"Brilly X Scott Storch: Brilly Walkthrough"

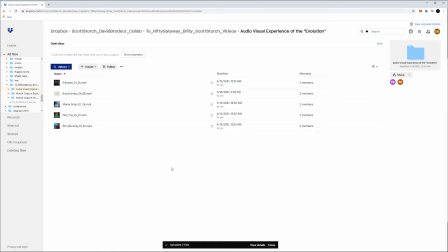[4:03]
Scott and I have been talking since 2017, and I've come to realize that him and I were in the same room together, and I just didn't know it.
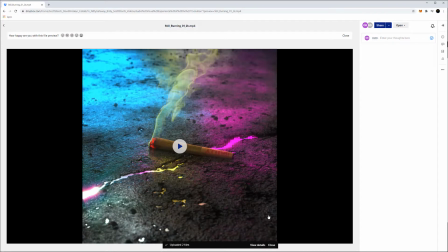[4:14]
Back in 2006, 2007, I was in Miami. I was outside of a club, and I'm a big car guy. I've always been really into cars. And before I even got into the club, what I was most enthusiastic about was all the cars outside the club.
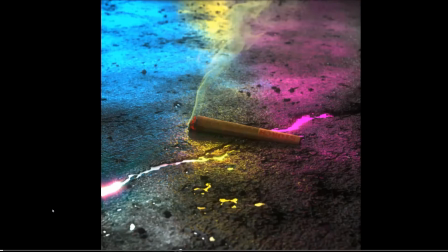[4:30]
And it was like, you know, Ferrari and Porsche and Bentley and Rolls Royce and Lamborghini. One car in particular in 2006, 2007 stood out to me. And it was the Bugatti Veyron. And that's a $1 million plus car.
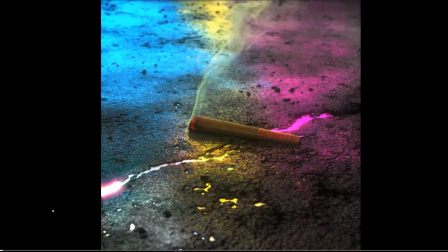[4:46]
And at this time, it stood out to me because all my friends that I knew were car people as well. no one's ever seen one. No one had ever seen one. I didn't even know there was any in the U.S. yet. And lo and behold, I found out that two people had had one at this point.
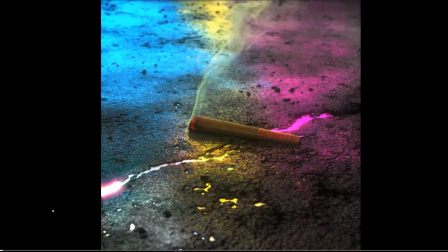[5:02]
One was Ralph Lauren. He had the first edition. And the second edition was none other but Scott Storch. And so I was standing out in the club for a long time, just admiring this piece. That night in the club during this time, Paris Hilton was in there, at which they were both dating each other at that time.
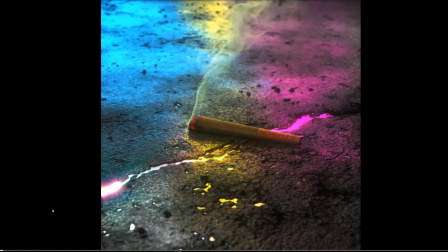[5:19]
I was not aware of that, and I didn't know what he looked like. So I was right next to him. I was in the room, and there he was. And so what I wanted out of this piece was to capture the mood and the feeling of that moment, of that night of me standing out in front of the club, looking at his car right before being right next to him in the same room.
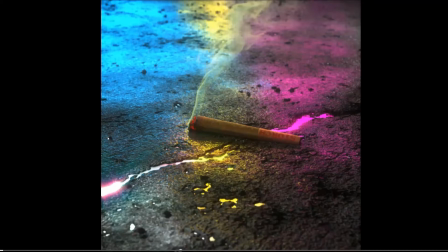[5:39]
And so that was this. This is a very atmospheric piece, something that I wanted to set us back in time a little bit so you could feel the vibe of the atmosphere around that moment. There's some little gems in here that if you're not too observant you might miss.
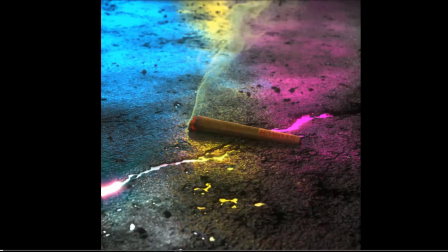[5:57]
As we play it you'll see little music notes coming through the smoke and dissipating and also on the filter here it will change seamlessly from Storch into Brilli and then back around to Storch again.
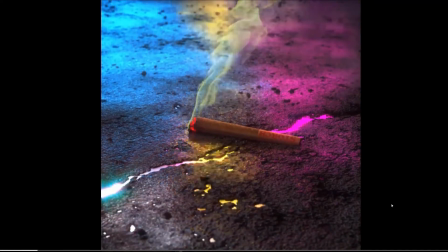[6:11]
We'll play this and then we'll move on to the next one.
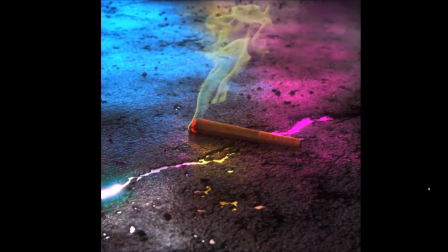[6:18]
Everything always audio reactive for all these pieces, and they're all built and designed to be seamless loops, both audio and visually.
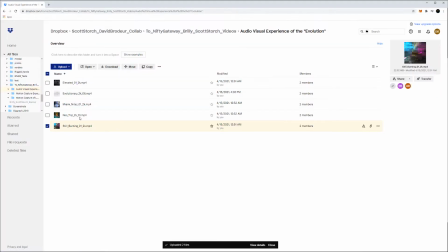[6:26]
So let's hop over to the next one, and let's go into Miami.
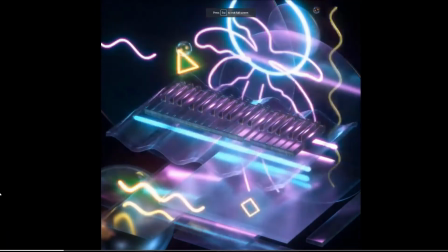[6:31]
We'll do Miami Nights next. Miami Nights, you know, just a really fun time setting for this one.
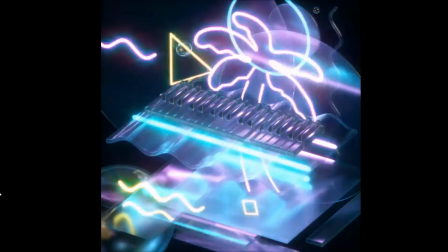[6:39]
That was the main idea. It's like I wanted to encapsulate Miami.
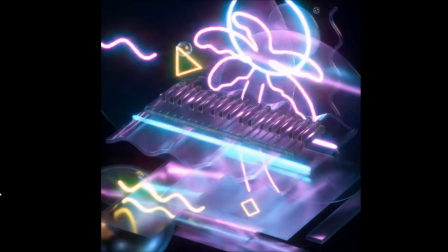[6:43]
Miami is such a big part, and Florida in general. is just such a big part of both Scott and I's history.
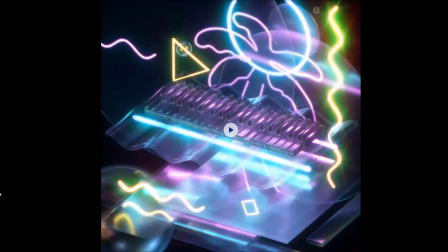[6:50]
And so I thought, you know what we need to do? I need to create a piece that just puts us into a time capsule for that experience and that fun and excitement and something that feels very cultural to Miami.
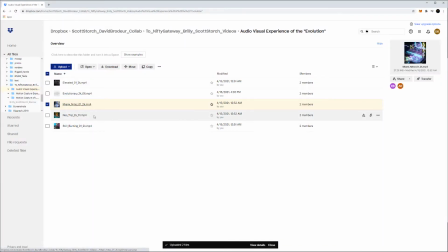[7:03]
So that's how this one was kind of created and built. Then let's hop into NeoTrip.
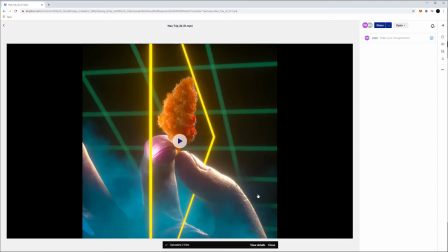[7:09]
So if you're familiar with Scott's background at all, Scott in the past year has created a rehab facility which also uses medical marijuana to help patients get over very serious addiction problems. This is part of the curing and help in his rehab facility.
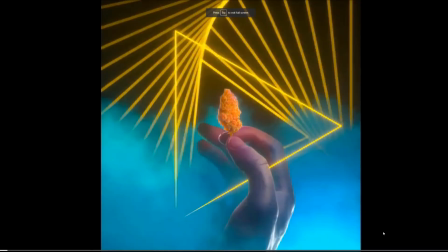[7:28]
For this piece, what I really wanted to do was I wanted to create almost like a religious shrine. I wanted to create this moment that really put this emphasis on this marijuana nug, on this on this marijuana flower here and I wanted to create some sort of geometric
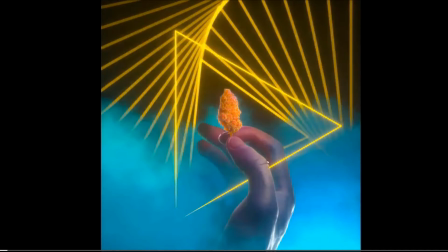[7:49]
version of a halo around it so think of like a religious shrine but like now make it trippy and neon and neon lights and audio reactive and very fun something that wasn't demonizing me but rather really showcasing
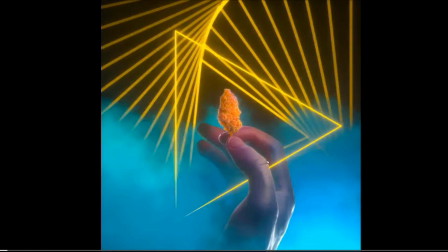[8:03]
in a light Scott's rehab facilities called the Heavenly Center as well and so it's like okay I I want this very statuesque hand, but I want it trippy.